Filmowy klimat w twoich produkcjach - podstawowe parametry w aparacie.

Cześć, witam Was ze śnieżnego Murzesichle. Dzisiaj jest 24 grudnia, a więc Wigilia. Za chwilę będziemy sobie wszyscy usiądziemy do stołu, będziemy jedli, a później będziemy dawali prezenty i będzie taka fajna świąteczna atmosfera. Jak widać tutaj święta na biało i bardzo mnie to cieszy. Słuchajcie, dzisiaj powiemy sobie o kilku fajnych rzeczach. Pamiętacie, że kilka tygodni temu opowiedziałem Wam o tak zwanym trójkącie ekspozycji, czyli o przysłonie, czasie otwarcia migawki oraz o ISO, co to jest, jak to ustawiać i tak dalej. Jeżeli nie wiecie, to kliknijcie sobie tutaj na tego linka. Dzisiaj opowiemy sobie o tym, jak ustawić aparat, aby uzyskać tak zwany cinematic look, czyli tak zwany filmowy wygląd naszego filmu. Trochę to zagmatwane powiedziałem, trochę to nie pasuje, ale okej. Wiemy, o co chodzi. Jak ustawić wszystkie parametry, żeby nasz film wyglądał tak jak w kinie. Pierwsze, o czym sobie powiemy, to o ilości klatek na sekundę, czyli to o tak zwanym FPS-ie.
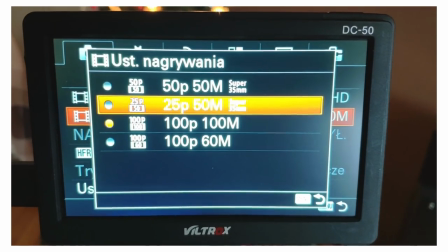2:41 Jeżeli chcecie uzyskać filmowy ruch w Waszych nagraniach, taki jak widzicie w hollywoodzkich produkcjach, to ustawcie ten parametr na 25 lub 24 klatki na sekundę.
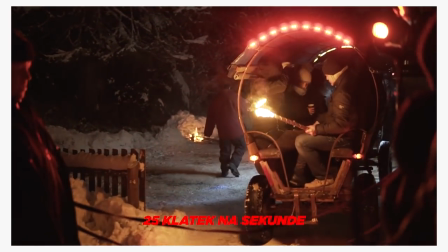2:50 Wartość ta powoduje, że ruch nie jest idealnie płynny, ale też nie mamy wrażenia, że się przycina.
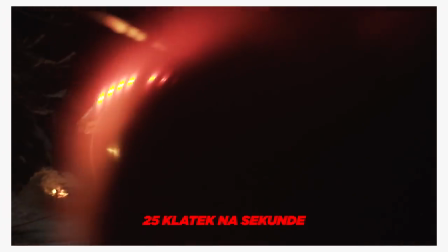2:54 Nasz mózg przyzwyczajony jest już do takiego ruchu, ponieważ większość oglądanych filmów w kinie lub w telewizji nagrywana jest właśnie w 24 klatkach na sekundę.
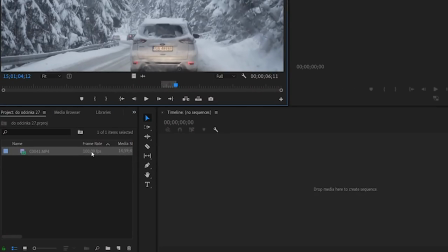3:01 Jeżeli jednak chcecie uzyskać efekt zwolnionego tempa, to w takim przypadku musicie zastosować wartość przynajmniej 50 klatek lub wyższą.
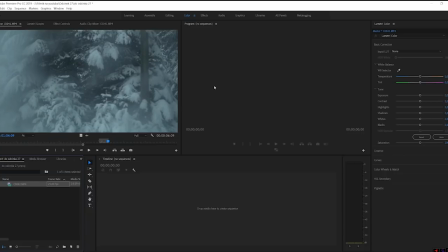3:08 Wtedy w postprodukcji zmniejszacie liczbę klatek do 25 i dzięki temu spowalniacie ruch, który nadal będzie przyjemny dla oka.
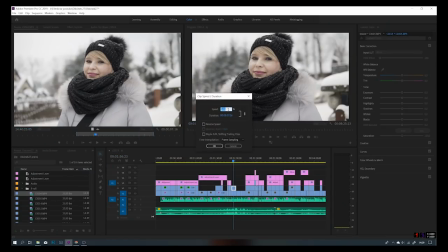3:15 Pamiętajcie jednak, że jeśli spróbujecie zwolnić film nagrany w 25 klatkach, to wtedy Wasz obraz będzie mało płynny. Dlatego planujcie ujęcia z wyprzedzeniem. Porozmawialiśmy o filmowym ruchu, teraz porozmawiamy o filmowym rozmyciu.
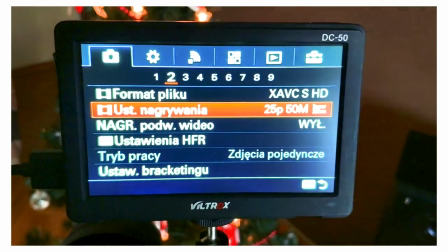3:27 Aby Wasze produkcje było czuć filmem na odległość, pamiętajcie o zastosowaniu zasady 180 stopni, czyli ustawiajcie czas otwarcia migawki dwukrotnie wyższy od liczby klatek.
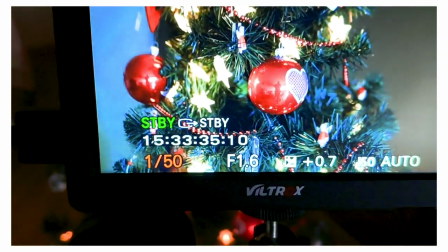3:36 Przy 25 klatkach będzie to 1/50, a przy 50 to już 1/100.
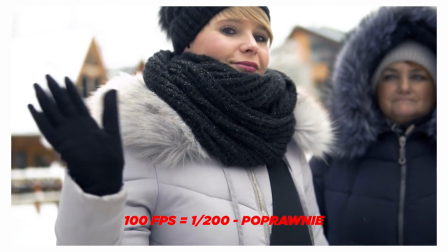3:41 Taki czas otwarcia migawki da Wam właśnie takie klimatyczne rozmycie ruchu, które możecie zaobserwować w kinowych produkcjach filmowych.
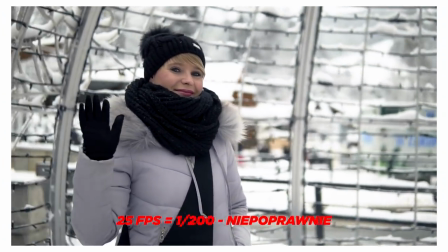3:47 Jeżeli ustawicie za krótki czas migawki, np. 1/200 albo 1/500, to rozmycie ruchu będzie niezauważalne, a film będzie sprawiał wrażenie, jakby się rwał.
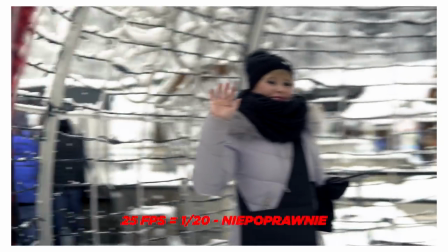3:55 Jeśli znów ustawicie zbyt długi, np. 1/20, to rozmycie ruchu będzie nienaturalnie mocne.
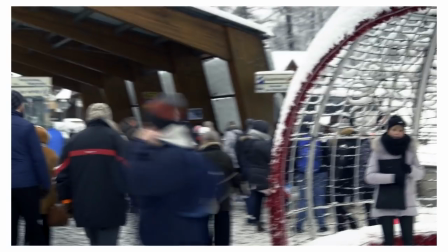4:01 Jeżeli więc nie chcecie, aby Wasza produkcja wyglądała jak majaki narkomana na haju, to zastosujcie powyższą zasadę. Oczywiście lekkie odchyły w górę czy w dół są jak najbardziej akceptowalne. Kolejnym parametrem, który daje nam ten filmowy wygląd, jest mała głębia ostrości.
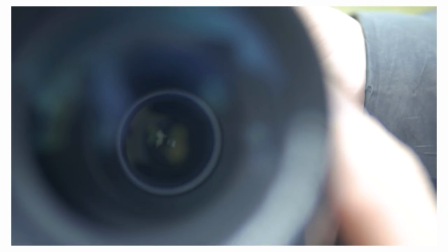4:14 Ten efekt uzyskujemy poprzez ustawienie małych wartości przysłony. Mówiąc prościej, chodzi o to, aby Wasze tło było rozmyte.
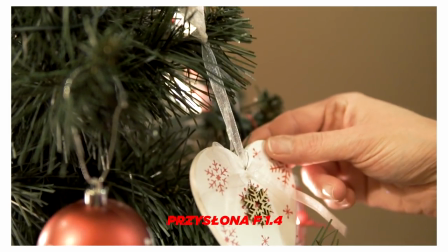4:20 Dzięki temu Wasz główny obiekt będzie odcięty od tła, co pozwoli widzowi bardziej skupić się na tym, co jest w danym momencie najważniejsze.
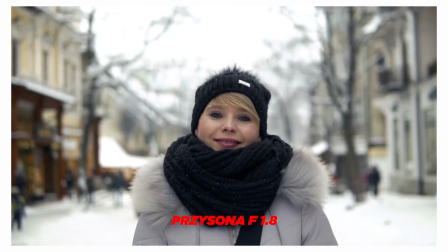4:26 Ustawienie małych wartości przysłony daje nam to przyjemne rozmycie tła, podczas gdy nasz główny obiekt pozostaje ostry i wyraźny.
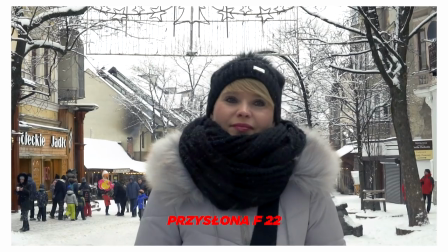4:32 Jeśli zastosujecie duże wartości, Wasze tło będzie tak samo ostre jak pierwszy plan.
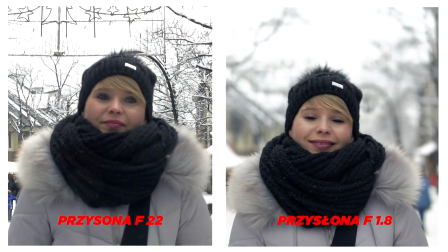4:36 W tym momencie widzowi trudniej będzie się skupić na postaci, którą w danym momencie filmujemy, bo będzie go rozpraszać tło i to, co się tam dzieje.
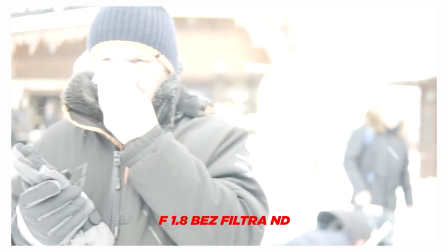4:44 Stosując małą głębię ostrości, możecie mieć problem z tym, że Wasza ekspozycja będzie prześwietlona.
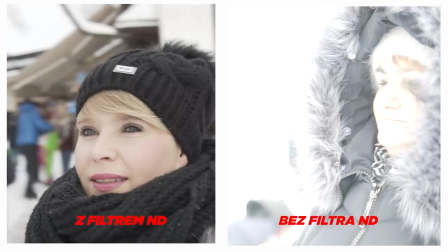4:48 Z pomocą mogą Wam przyjść filtry ND. Zakładając taki filtr na obiektyw, skutecznie zmniejszacie ilość wpadanego światła do matrycy.
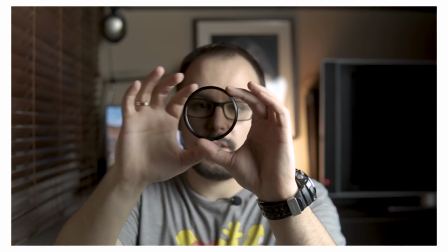4:55 Ten akurat filtr, który tu posiadam, ma zmienną gęstość, którą możemy regulować poprzez przekręcenie pierścienia na filtrze. Więcej o filtrach takich właśnie ND, czyli naturalnie szarych, mówię tutaj w tym filmie, który pojawia się tutaj na górze.
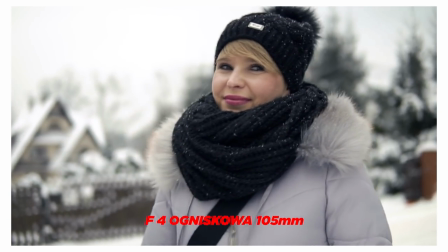5:08 Więc kliknijcie sobie i zobaczcie. Efekt rozmycia tła możecie też uzyskać poprzez ustawienie dużego zbliżenia na obiektywach z zoomem.
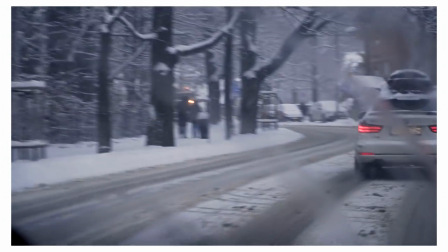5:14 Nawet przy wyższych wartościach tło powinno mieć całkiem przyjemne rozmycie. Pamiętajcie jednak, że przy dużych zbliżeniach łatwiej o poruszone ujęcia. Zastosujcie więc w takich przypadkach jakąś stabilizację. Jeśli już jesteśmy przy stabilizacji, to nic nam nie da zastosowanie powyższych reguł, jeśli nasz obraz będzie za bardzo poruszony.
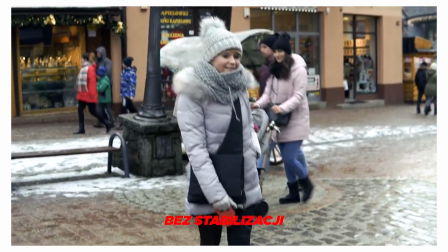5:30 Aby wyeliminować takie niepożądane drgania, zastosujcie stabilizację w aparacie lub obiektywie, albo obie, jeśli macie taką możliwość. Bardzo dobrym rozwiązaniem jest użycie gimbala. Jak skutecznie i ciekawie używać tego urządzenia, znajdziecie w tym filmie.
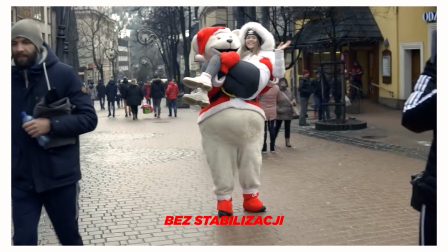5:42 Jeżeli jesteście skazani tylko na filmowanie z ręki, możecie spróbować wystabilizować Wasz film w programie do obróbki filmów.
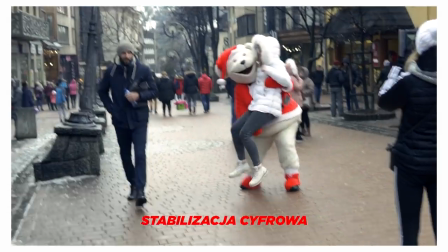5:49 Praktycznie każdy program posiada w swoim arsenale efekt, który bardziej lub mniej wyeliminuje niepotrzebne wstrząsy.
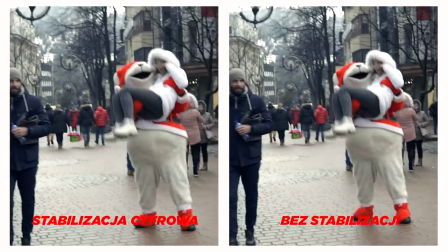5:54 Nakładamy go na nasz materiał filmowy i gotowe.